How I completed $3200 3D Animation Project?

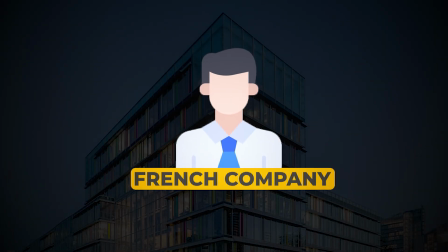0:07 Let's talk about one of my European projects which was for a French company. Before I say anything, let me play the video.
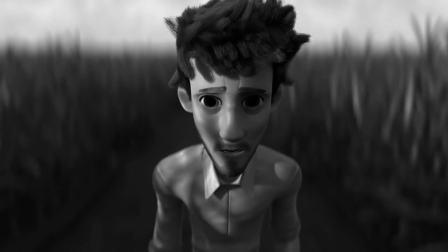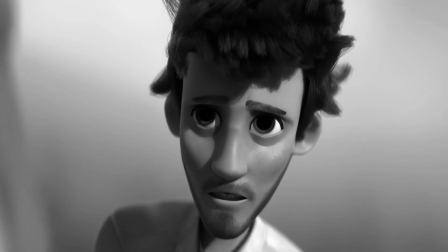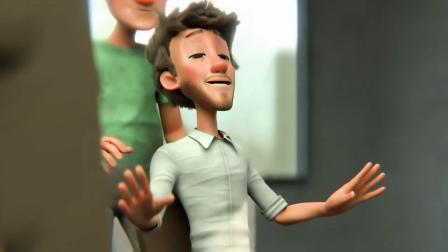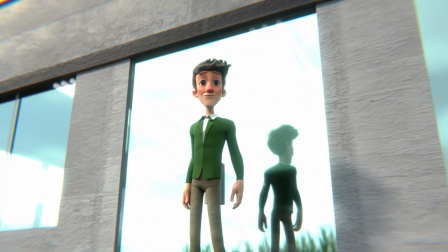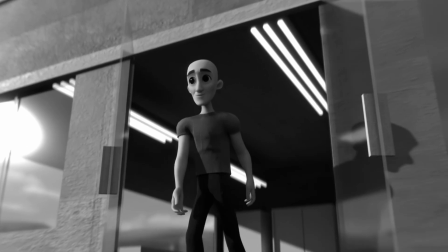0:40 So this particular video we have done for a French client for his shop.
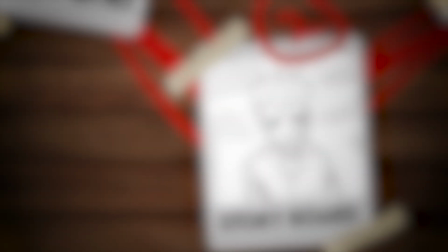0:44 The process that I follow to finish these kind of animations are divided into 4 steps.
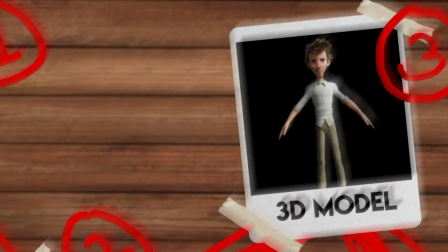0:49 Number 1 character sketches, Number 2 video storyboard, Number 3 3D models, Number 4 animation.
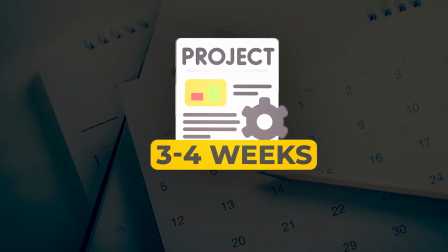0:54 So in this project, we followed the same path. this particular video took me approximately three to four weeks so please make sure to stick till the end so you can understand what went into this that it took me three weeks so let's come to the first part character sketches whenever you are working with a client it is essential that you give first update to the client really quick because if the first update is going to be delayed it gives a
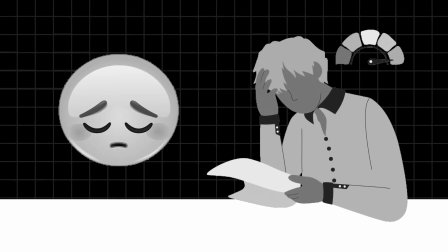1:18 really bad impression to a client of yours that this guy delays the work but if you give the first update on time or even before
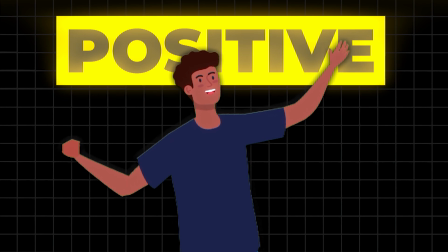1:26 that client is going to have a really positive perception of you in their mind so if third or fourth update is going to be get delayed he won't mind that but we have to make sure that the first update or first two updates are on time or even before so in this particular project we made character sketches as you guys know so this particular video was not kind of our normal type of videos where we just have to
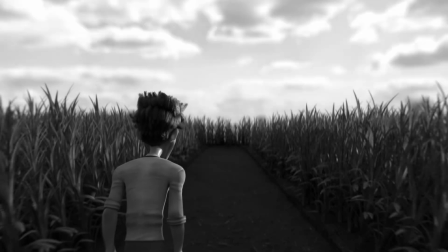1:46 do the animation in color there was a part of the video which was black and white and that's why the character sketches that you see first two characters are in black and white but you might have a question why the video is going to be in black and white so that was came from idea which i gave to a
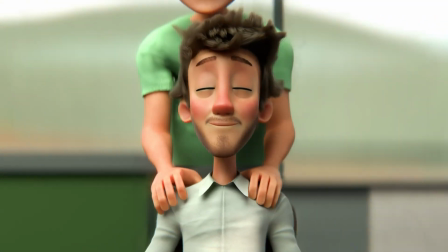1:59 client that to show that his shop is premier really relaxing whenever anyone will come with their tiredness or like frustration
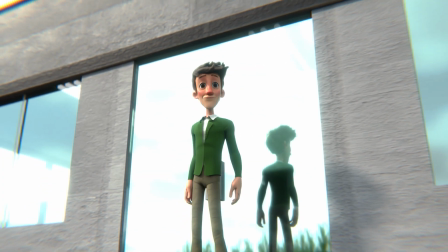2:06 and when they will go out of the store they will be like really happy we want to give this kind of vibe so in order to do that i had few sessions for the client and i suggested him that why not we make first sequence with the particular character entering to the store
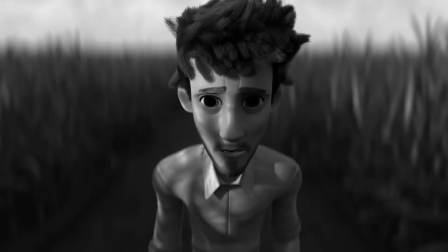2:20 in black and white which will tell the audience that he's having really bad mood he's really tired and all those things and once he enters the shop then
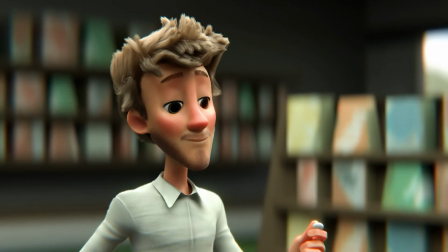2:28 after like getting a coffee or candy then his mood is get like really excited and then he walks out with a really happy face and all those things he liked the idea and that's the direction we started working on so when I sent the client the character sketches it got approved in the first go client really really loved it so I was also happy because definitely whenever a client approves a thing in a first go it is
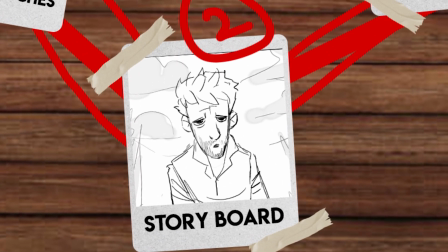2:51 definitely going to make you happy right after that we started working on the storyboard so as you guys know we make a video storyboard rather than a panel storyboard
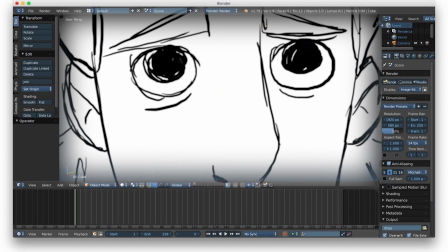2:59 because that way we can like get the idea of right timeline uh action sequences camera angles and like sound effects of course in the
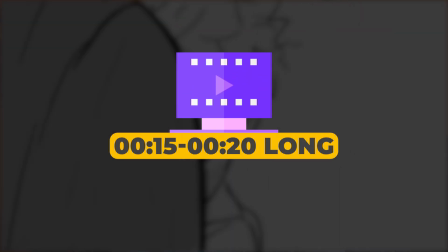3:06 storyboard although we have decided that video is going to be only 15 to 20 seconds long but after the storyboard it turned out to be approximately 25 to 26 second long even though you guys might be saying it is only five to six second long why you are like making a big deal
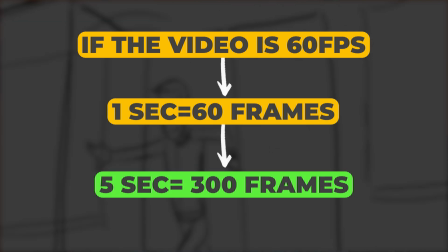3:21 out of it but let me tell you in animation even five to six second is going to be a lot of frames while you do the animation right
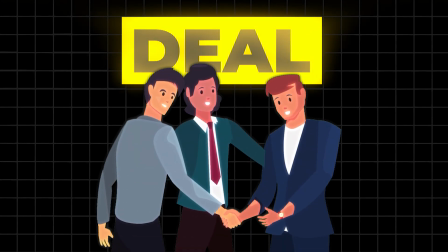3:27 so as an animator i have to make sure that i stick with the deal with the client otherwise i will have to spend a lot more time than i would have anticipated before starting the project so i discussed that with the client and considering that we are going to have a long-term collaboration with the client i agreed to do that because at the end i just want to make sure that my client is happy but also i need to make sure that they acknowledge that i have done extra work without asking for the pay so that they have really good perception about me in their mind and in future they can even recommend me to their fellow colleagues and whatsoever so with that said we got approval for the storyboard